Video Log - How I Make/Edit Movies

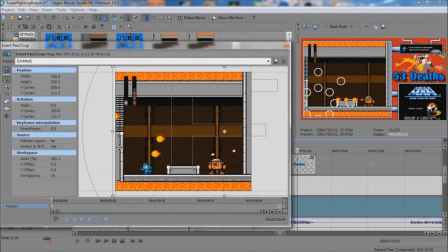I don't want to bore people too much, because if I do a multiples of 10 seconds of every outtake, this is going to be a very long video.
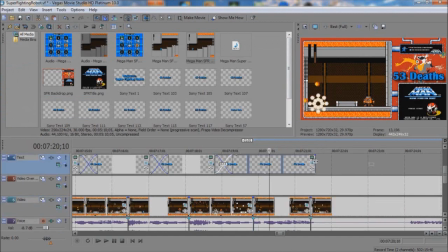So I'd be more like a couple seconds here at most. I mean, you kind of get the idea, and the growing tally of deaths just balloons, and it's just super funny.
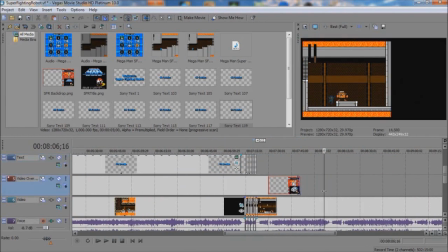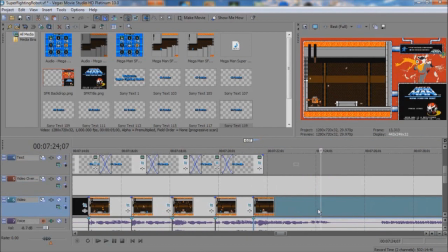So, let's talk about time. How much time does it take to make this entire video from beginning to end?
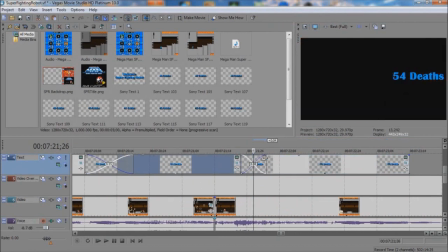Well, if you include the backdrop images, the overlay that I was talking about with Proto Man, and any sort of music intro arrangement that I do preliminary for the first video, which then I can later use in subsequent videos in the series,
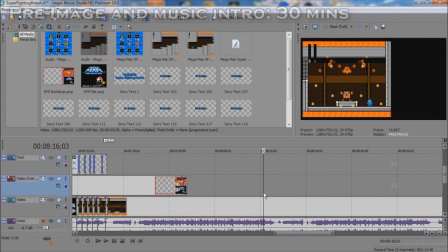that takes about 30 minutes.
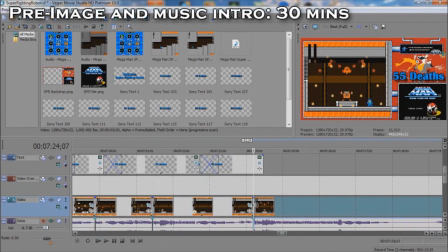Just creating the new art and the new intro and finding the right music and everything, that takes about 30 minutes.
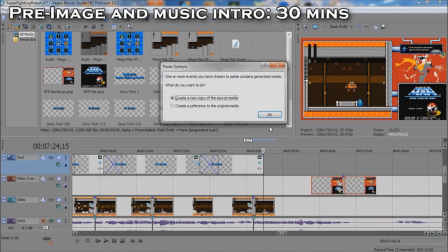The total recording time for this particular stage, Coalman's stage, was about 43 minutes to finally beat him.
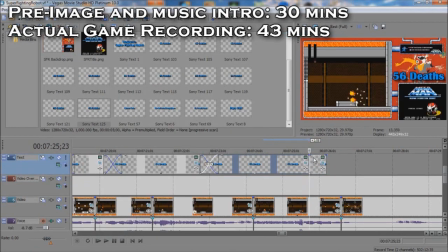Now the audio-video prep work to figure out where I should cut the actual video, which ones I should do, things like that, that takes about 5 minutes.
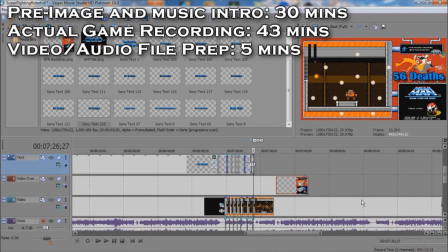Total editing time, which you see me doing here right now, actually encompassed about real-life 24 minutes.
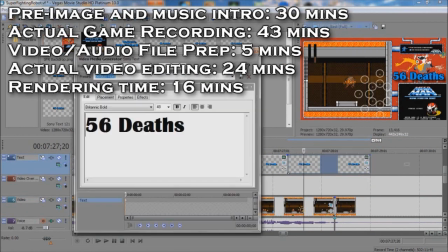And then this video actually took about 60 minutes to render once I sent it to the rendering process.
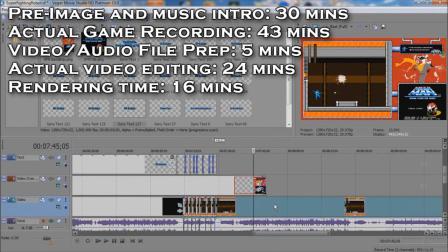So all said and done, from beginning to end, if I were to create the Proto Man overlay and do the music arrangement from scratch,
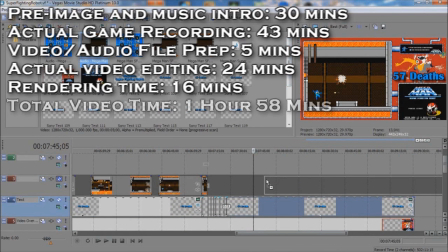this video technically would have taken about 1 hour and 58 minutes. So basically 2 hours for one video.
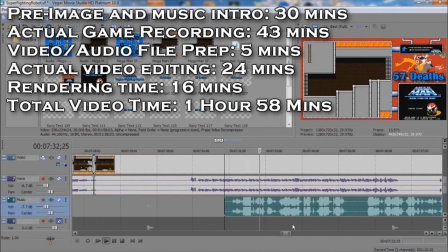So that is something else.
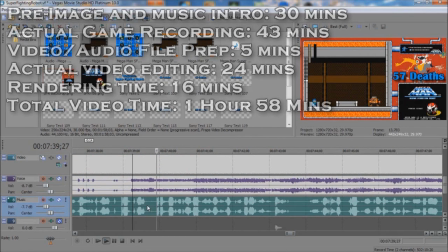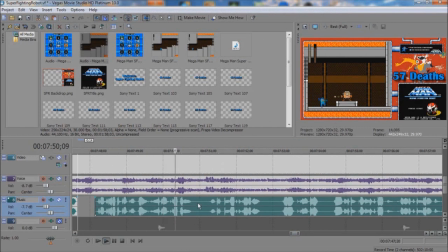So getting back to the final product here.
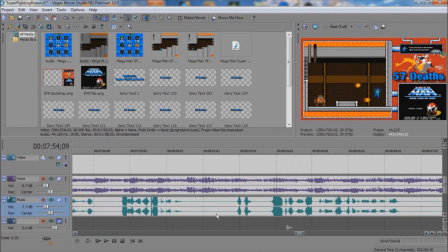Yep, we are done with the whole death count thing, and now it's just ending the video by editing,
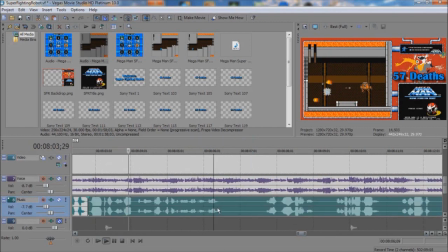editing everything together so that I sound better than I actually did at the time of recording. It can get pretty tedious. Some of those longer videos, like some of the Sakura Wars videos of 30 minutes or more,
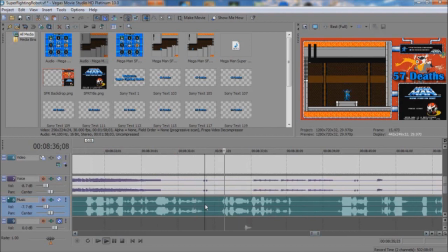doing this type of audio work is very annoying and, again, I'll say tedious,
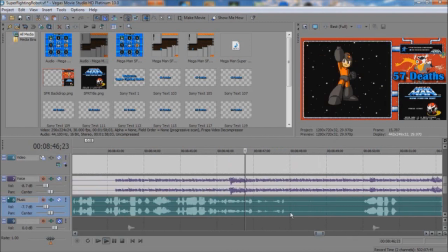to the point that I actually put it off for a long time before I actually get around to doing it, because it's just really boring, this whole process, this actual part here.
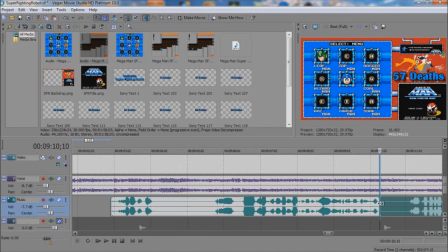But in the end, I feel it helps the overall product, and that is why I continue to do it.
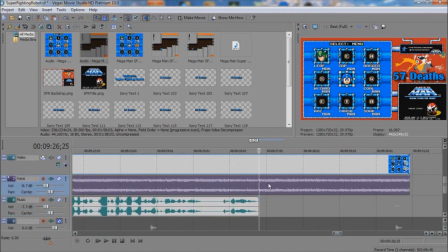We're nearing the end here. And then, of course, I make sure I'm 2 seconds out, so I have a good 2-second fade out for the entire video.
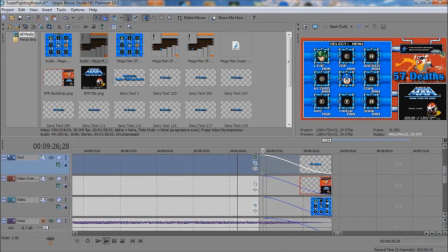Ends it on a nice note there. And with that, that is the entire product.
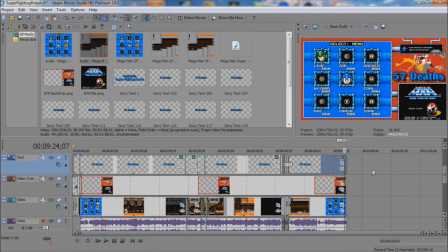That is all the pieces that go together to make the video of Part 7 Mega Man Super Fighting Robot Coalman Stage.